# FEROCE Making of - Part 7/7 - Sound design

L'animation, c'est pas un genre, c'est une façon de faire du cinéma. On fait du cinéma en animation parce que ben on dessine des bonhommes ou on les fait en 3D ou on les fait en pâte à modeler ou je sais pas quoi. Mais le film qu'on raconte, on pourrait le raconter avec d'autres façons de le faire, avec des acteurs, avec des décors, si on le voulait en tout cas. Ça reste un film. Mais il se trouve qu'il y a pas mal de gens qui ont un peu cantonné comme ça l'animation un truc un peu autosuffisant, quoi, un truc un peu fermé. Ce qui est plaisant en ce moment en animation, je trouve, c'est qu'il y a beaucoup de réalisateurs et de réalisatrices qui sont intéressés par faire une bande-son un peu différente. Justement, chercher cette réalité qu'on a en fiction et qu'on n'arrive pas à sentir en animation, il y en a plein qui cherchent ça.
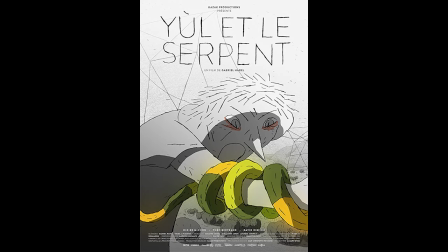Je pense à Gabriel Harel qui a fait Yule et le Serpent. Il a fait une super bande-son. Il a tourné avec des acteurs réels, dans des décors réels. Et il y a une énergie, même si après il allait en studio faire quelques retakes parce qu'il y a des choses qui ne marchaient pas. Mais il y a une super énergie dans ses dialogues. Et ce sont des dialogues qui fonctionnent particulièrement bien. Et ce qui est plutôt rare, je trouve, pour de l'animation. Ma vie de courgette, un long métrage qui est sorti je sais pas, on est en 2016, décembre 2016, il est sorti il y a 2 mois. Ma vie de courgette, ce n'est que du tournage pour la bande-son, en fait. Ce sont des enfants dans un orphelinat. Et il y a 8 semaines de tournage avec les enfants, avec une directrice d'acteur et un réalisateur, dans lequel ils se mettent en situation, ils jouent les situations, et du coup, on obtient une bande-son super crédible, avec des enfants qui se parlent l'un à l'autre. Alors que si on était en studio, pour les voix, eh bien, on ferait venir un comédien, on mettrait un micro, bonjour, bienvenue. Alors il a son texte, il a son micro fixe devant lui. Alors, et non, il commence à dire bonjour, comment ça va? Ah non, non, tu bouges pas parce que si tu bouges, t'es plus en face du micro. Ah, alors il recommence. Bonjour, comment ça va? Il est un peu plus crispé et tout. Et du coup, on entend ces voix d'animation qui sont très fausses, en fait. Et où on entend vraiment pas que c'est réel ce qui se passe, quoi. Et du coup, c'est super en ce moment parce que dans l'animation, il y a vraiment beaucoup de gens qui cherchent cette réalité-là dans le son pour leur film d'anime. Donc ça, c'est passionnant. Et Izu, par exemple, sur des dialogues, a déjà commencé à faire ça sur ceux d'en haut.
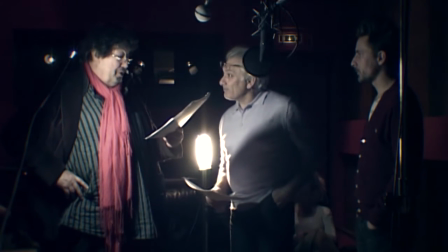Il a réuni les comédiens ensemble. Pour le retard, ils sont allés dans un auditorium, donc un endroit qui est vraiment sain pour enregistrer.
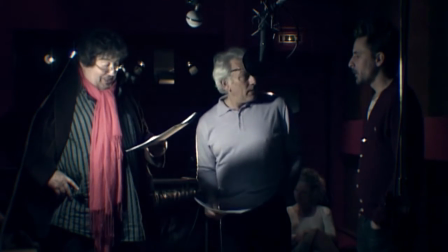Et ils ont joué toutes les scènes ensemble. Ils donnent vraiment une réalité dans leur jeu. On sent qu'ils communiquent quelque chose l'un à l'autre. Ça c'est un truc qui est vachement en recherche en ce moment, dans les voix. Et avec Izu, sur Féroce, on a cette envie de pousser un peu plus loin, notamment en travaillant les sons de la même façon. en allant chercher des sons les plus vrais possibles. Parce qu'en bruitage, en studio, on pourra faire des sons magnifiques. On va avoir un super bruiteur bientôt, dans un petit mois. On va travailler avec un super bruiteur dans un super auditorium. Et on pourra faire des sons magnifiques, très justes, très vrais et tout ça. Mais on n'aura pas cette énergie du tournage de... Bon, à un moment, en courant, je me suis cassé la gueule.
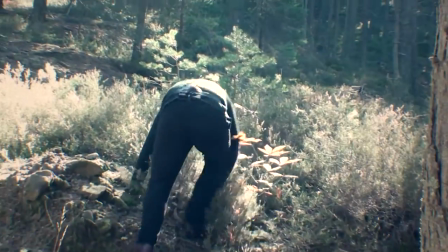Et après, je boitais. Ben, je boitais beaucoup plus véridiquement que le bruiteur ne le fera en essayant d'être synchrone et en faisant semblant de boiter. Il y aura un truc dans la bande-son qui sera assez vrai.
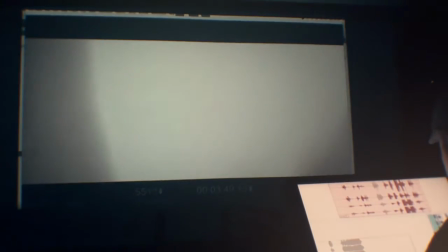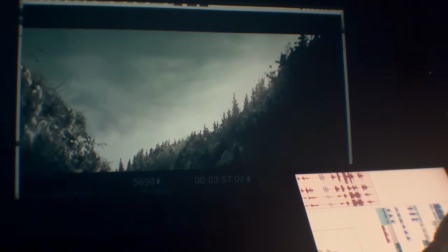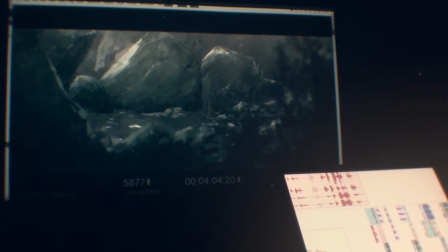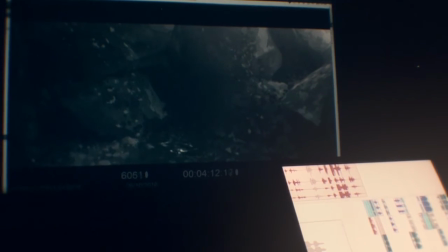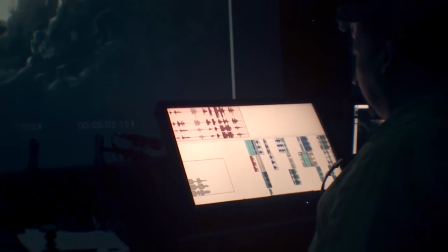Donc en fait, là, le souci, c'est que bah, quand on a tourné, on avait un endroit qui était intéressant pour la profondeur, pour avoir de l'eau.
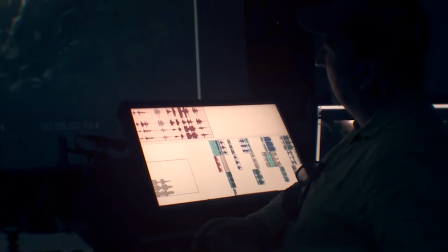Mais l'ennui, c'est que on n'a pas trouvé d'endroit où il y avait très peu d'eau.
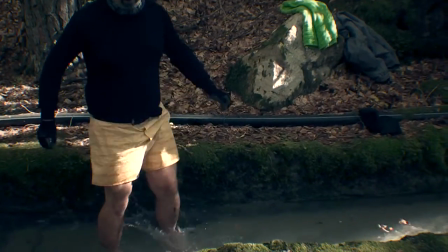Oh, Et du coup, le souci, c'est que
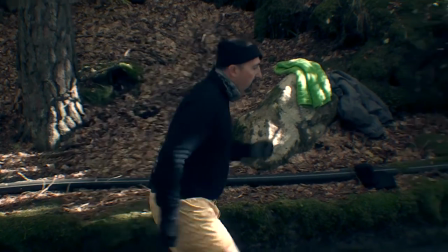quand on regarde avec les images, on a toujours l'impression qu'il marche dans une profondeur au moins de 5 cm.
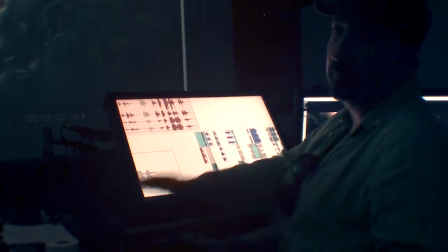Alors qu'en fait, il y a des moments où il y a un tout petit peu comme des flaques d'eau. Donc là, le souci, c'est qu'il va falloir qu'on...
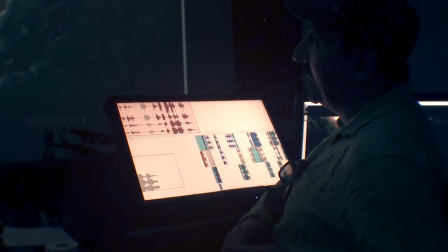Parce que ça marche quand même sur quelques plans. Il y a pas, et voilà, il y a des plans qui marchent. Au début, ça marche. Mais voilà, c'est ça.
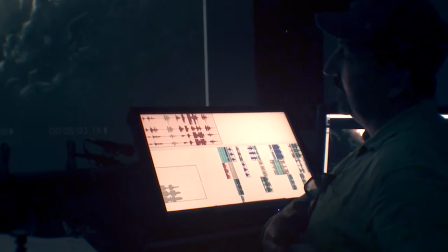Voilà, ouais, le début marche là, mieux. Sur cette ouais. partie-là, là, ça marche pas ouais. parce que là, il y en a trop. Et donc, c'est là qu'en bruitage, on va pouvoir tricher.
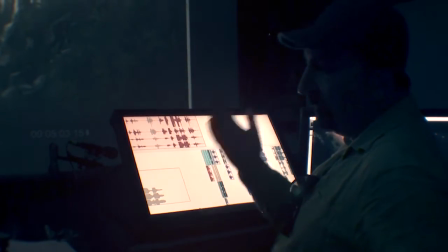Parce qu'en gros, l'idée, c'est qu'on va remettre la bonne profondeur d'eau en bruitage.